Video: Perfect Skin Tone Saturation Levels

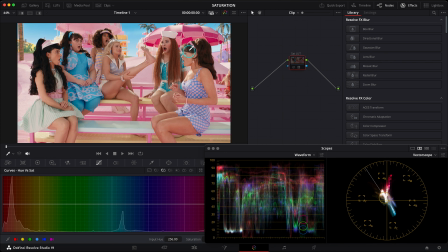This is from Barbie movie, and this is the most extremely saturated movie I've ever seen.
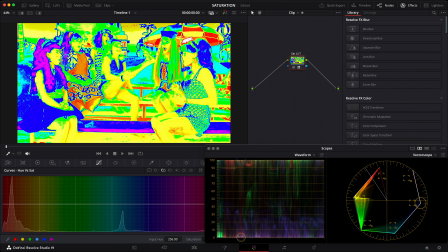But let's see the skin saturation levels here. As you see, their skin is a bit more saturated than in the previous stills,
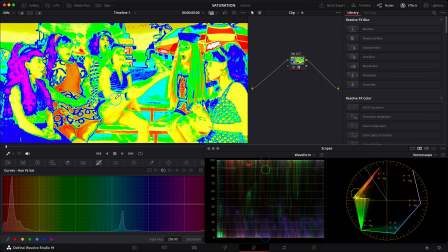while yellow indication is stronger and dominating, but still in these yellow-green levels. It's not oversaturated. So all of these skin saturation levels in all of these stills, like this one,
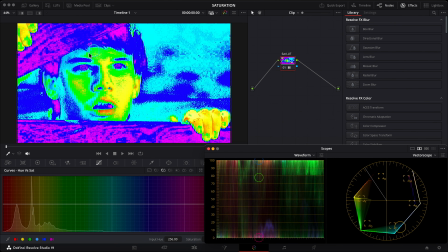here, her skin, over here, this one, and Joker, they are all in almost the same levels.
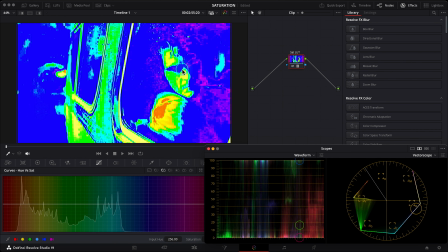So the conclusion is that in these natural lighting conditions, the skin saturation when using my saturation indicator LUT should be in the green-yellow indication levels. In terms of look development, saturation is one of the fundamental elements you should be considering. Same as contrast, saturation plays a huge role in how the colors in your image make the viewer feel.
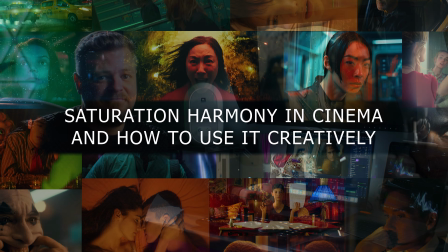This leads us to the third question. Saturation harmony in cinema and how to use it creatively.
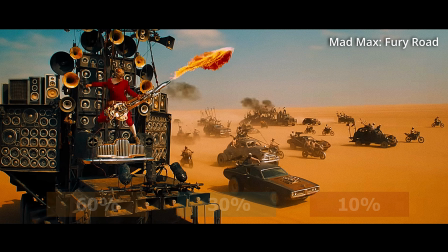You may know about the color harmony rule like 60-30-10, where 60% is dominating color, it sets the mood of a scene,
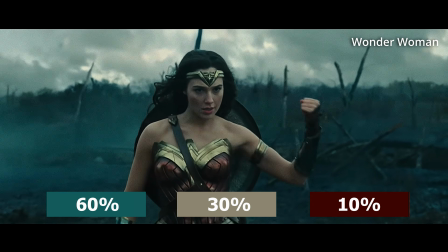30% secondary color or complementary color, it supports the dominating color, and 10% is highlight color,
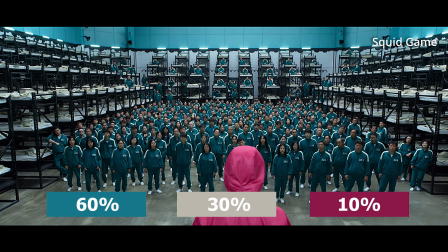aspect of the scene.
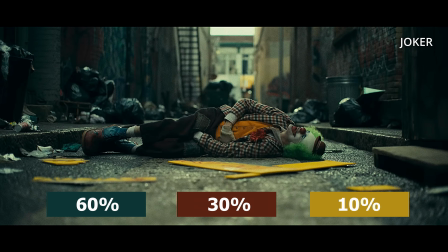I constantly find that saturation in this color harmony has the same power, where the most saturated part of an image catches our focus and attention.
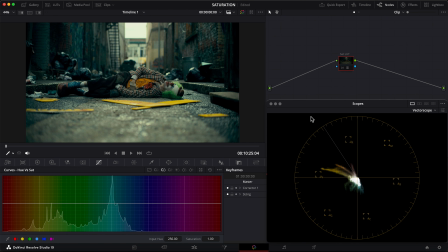So let's try to analyze some movie stills and check their harmony in case of saturation. For example, in this Joker movie still, we have the most popular complementary color harmony with colder shadows and warmer highlights,
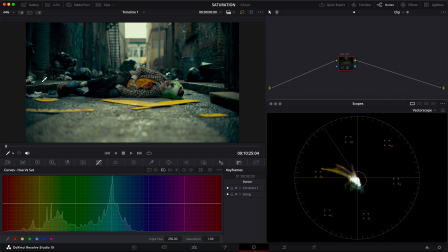where this main colder cyan color tone is a dominating color because it covers the most area of the shot and sets the mood of a scene. And this complementary yellow-orange color, which immediately catches our focus and shows an attention points to what we as a viewer have to look at.
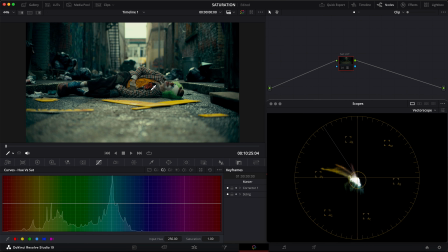Surely, there are a lot of other things that pushing our eyes to the main character of the scene, like composition, framing, focus, lighting, but also the color contrast and saturation. While the main focus should be on our character in this scene and his emotions,
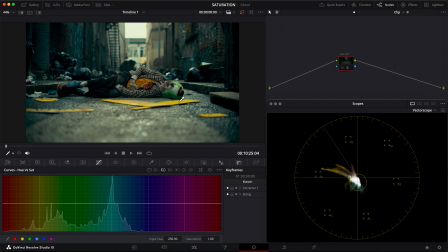the most saturation is also pushed towards him to these yellow-orange tones, while this color background is very low saturated.
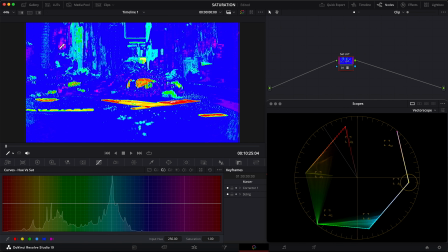Let's enable the Saturation Indicator LUT and see how the saturation levels are distributed in this image. As you see, the main image area is indicated in blue, which means a very low saturation levels.
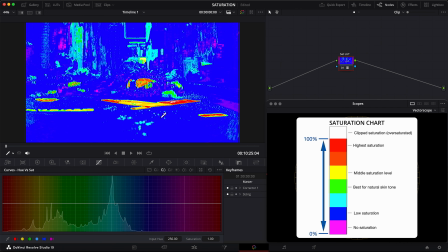Take a look on this indicator chart again, and our main focus point is indicated in yellow-red, which means very high saturation. This is so powerful because our eyes are always focusing on the most saturated part of an image, especially when an image is not moving a lot.
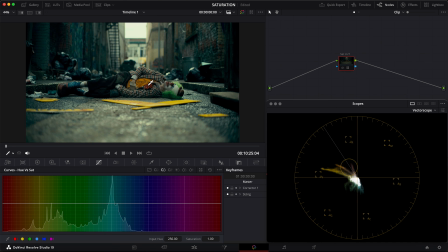Okay, let's switch to the next still.
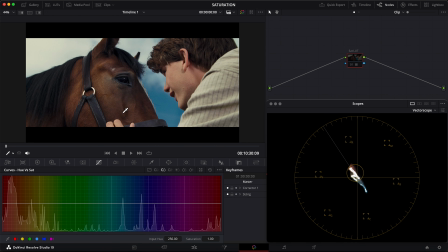So this one has the same complementary color harmony with the blues in the sky and warm brown horse and warm skin tone,
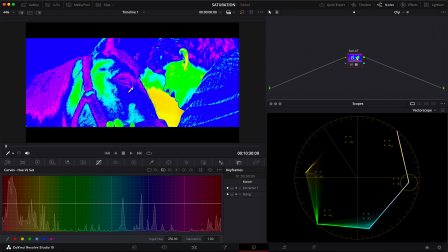but in case of saturation, let's enable the LUT. You see that the most saturated area is the sky and the character's skin tone, so it immediately keeps our focus on this image area while everything around is low saturated.
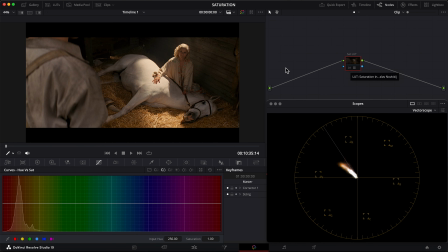Let's go to the next still. In this case, we do not have this strong complementary color scheme, everything sits in warm tones, but our focus and attention is pushed towards the character and horse. First of all, it's perfectly shaped with the light beam that falling on them, but also with the saturation. Let's enable the LUT. As you see, the green, yellow and red indication shows that this area is really saturated,
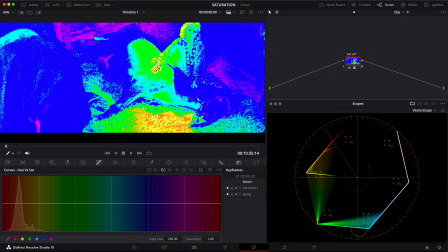while everything else indicated in blue magenta is very desaturated. Look at this.
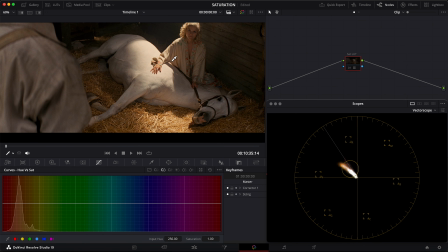This is where the most saturation is happening. Okay, let's switch to the next still.
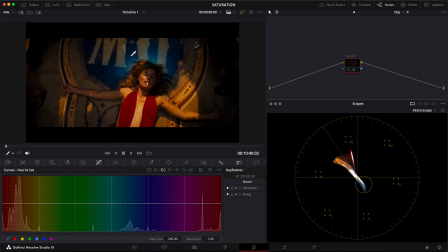Look at this, how strong saturation it has. Yes, it's creative, warm look, and this warm light brings her skin tone to a very high saturation levels. Let's enable the LUT. Do you see?
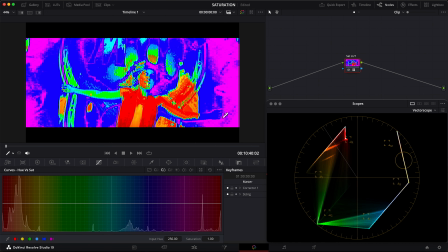Everything around her, which is indicated as magenta, is totally desaturated. But in the center, her skin and dress is very high saturated.
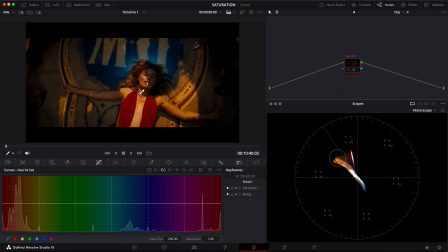It's like a saturation vignette, isn't it? Okay, next still, this one is different.
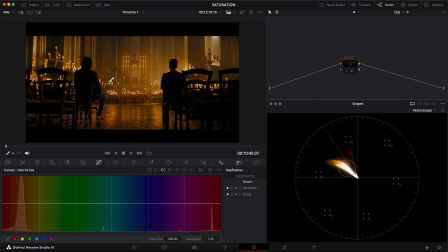It keeps the most saturation in the background with all this warm candlelight, because while there is no any strong action happening, the mood of the scene is more important.
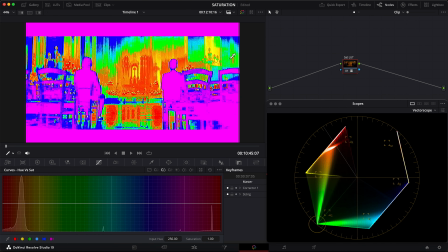That's why the most saturation is also there. Look at the LUT indication. The center is indicated in red and it's the most saturated here.
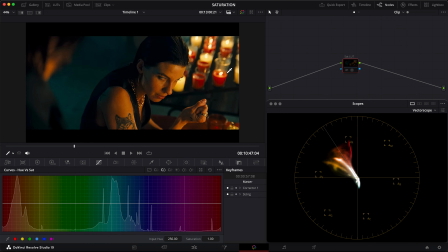Okay, and the next still, we have conversation and characters' emotions, which are the main focus.
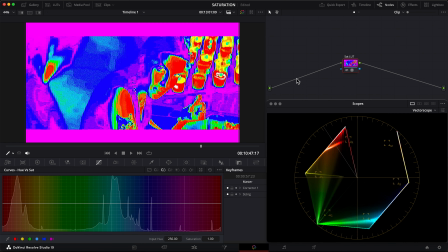So that's why it's also the most saturated area too, while this cyan background is much less saturated.
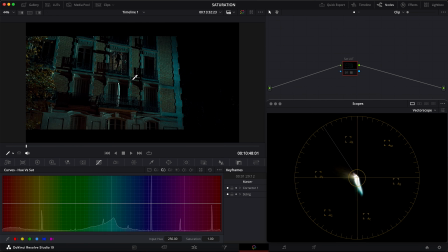So the last still is from the same John Wick movie, but we have the wide shot here when he jumps through the window. Sure, the character keeps our focus, because mostly he is the moving object in this almost static shot,
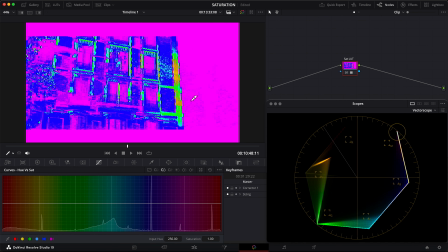but if we will check it in case of saturation, as you see, everything is low saturated around him.
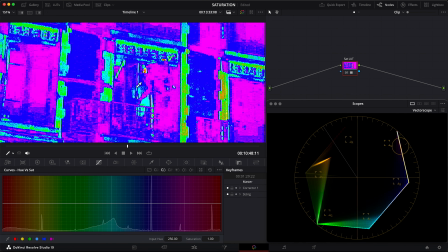But if we will go closer, we'll see that the most saturation is in the character's rim light.
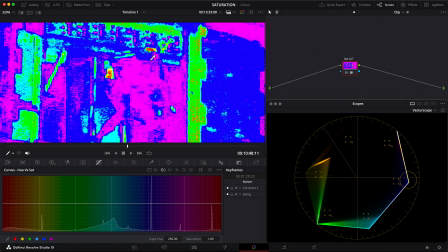Look here, this red indication shows that these areas are very high saturated, and also it's a warm color which is complementary to these cyan building tones.
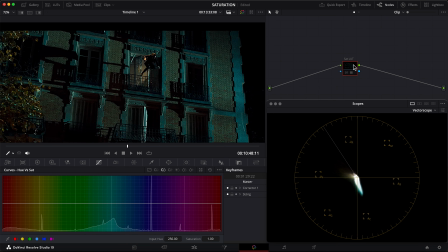For example, if I'll go and desaturate this orange color, let's add the node, grab this orange color and push it down. You see, now it's not catching our eye so well. It still keeps the focus because of this backlight on the character,
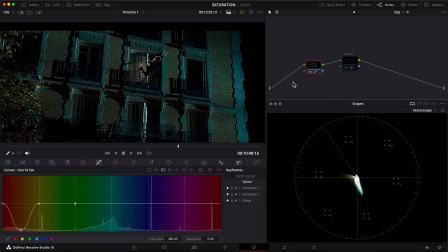but together with the complementary color scheme and saturation, it becomes much more powerful. We can check the saturation levels on the vector scope using qualifier. While this orange color takes a really small part of an image, I can't see its levels on the vector scope,
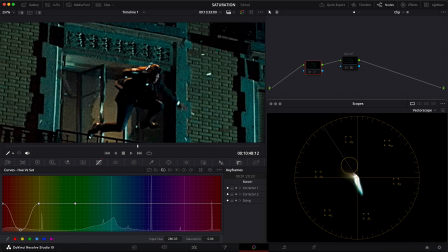but using qualifier focus circle, I'll show you where it sits in case of saturation levels. Look at the vector scope. The circle shows how high saturation levels of this orange color are. That's why I prefer using LUT for that. It's faster and easier to see these most saturated parts and their levels. So the last question I want to talk about today is complementary saturation. I called it that way because it's all about the complementary colors and how one color saturation affects the look of complementary color. Let's check some stills from the movies again. So what do we have in this case?
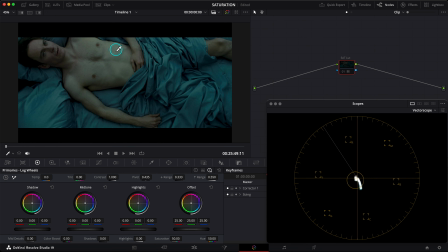As you see, this scene color and mood is really cold, but we still feel this skin tone color here.
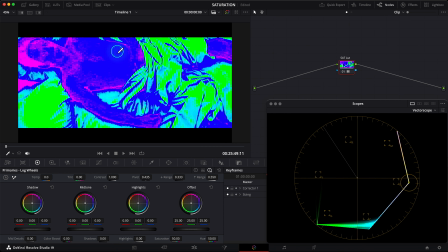Let's apply the saturation LUT, and it shows that the skin of our character is almost desaturated. Especially this magenta indication shows that there's no color in these areas, but we still feel the skin saturation.
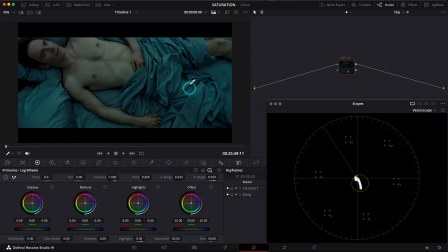It's all about this complementary sign color saturation here. Let me show you an example. If I'll take this sign color here in hue versus sat curve and desaturate it, we are noticing that an overall image became more like a black and gray, with some small green tint on the skin.
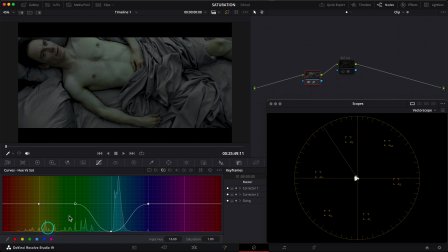But there's no human skin tone at all. Let's maybe remove this green saturation too. Do you see? No skin tone color. But when I start adding this complementary cyan saturation back, the skin color saturation feels stronger too.
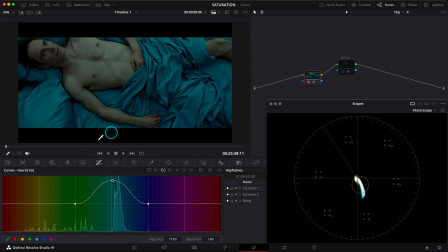And if I'll go even higher, the skin feels also more saturated, but I didn't touch any red or orange saturation at all. This is all about this saturation level distance. The stronger one of the complementary colors is saturated, the more saturated another color feels. Let's check another still.
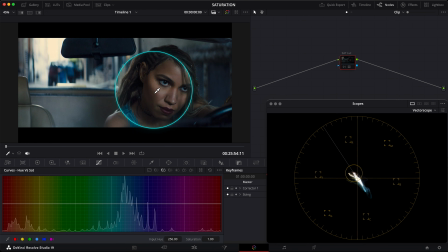As you see, here's the same colder, bluer look, but in this case we have some of the skin tone saturation here, but this saturation is very low. Let's do the test, for example. Enable the LUT.
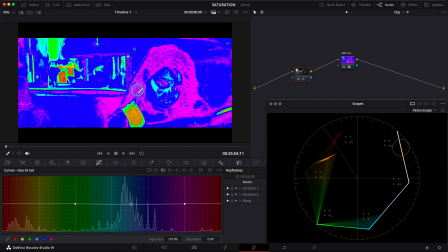You see the skin sits on the blue indication level, which is really low, and it's perfect for this kind of colder look.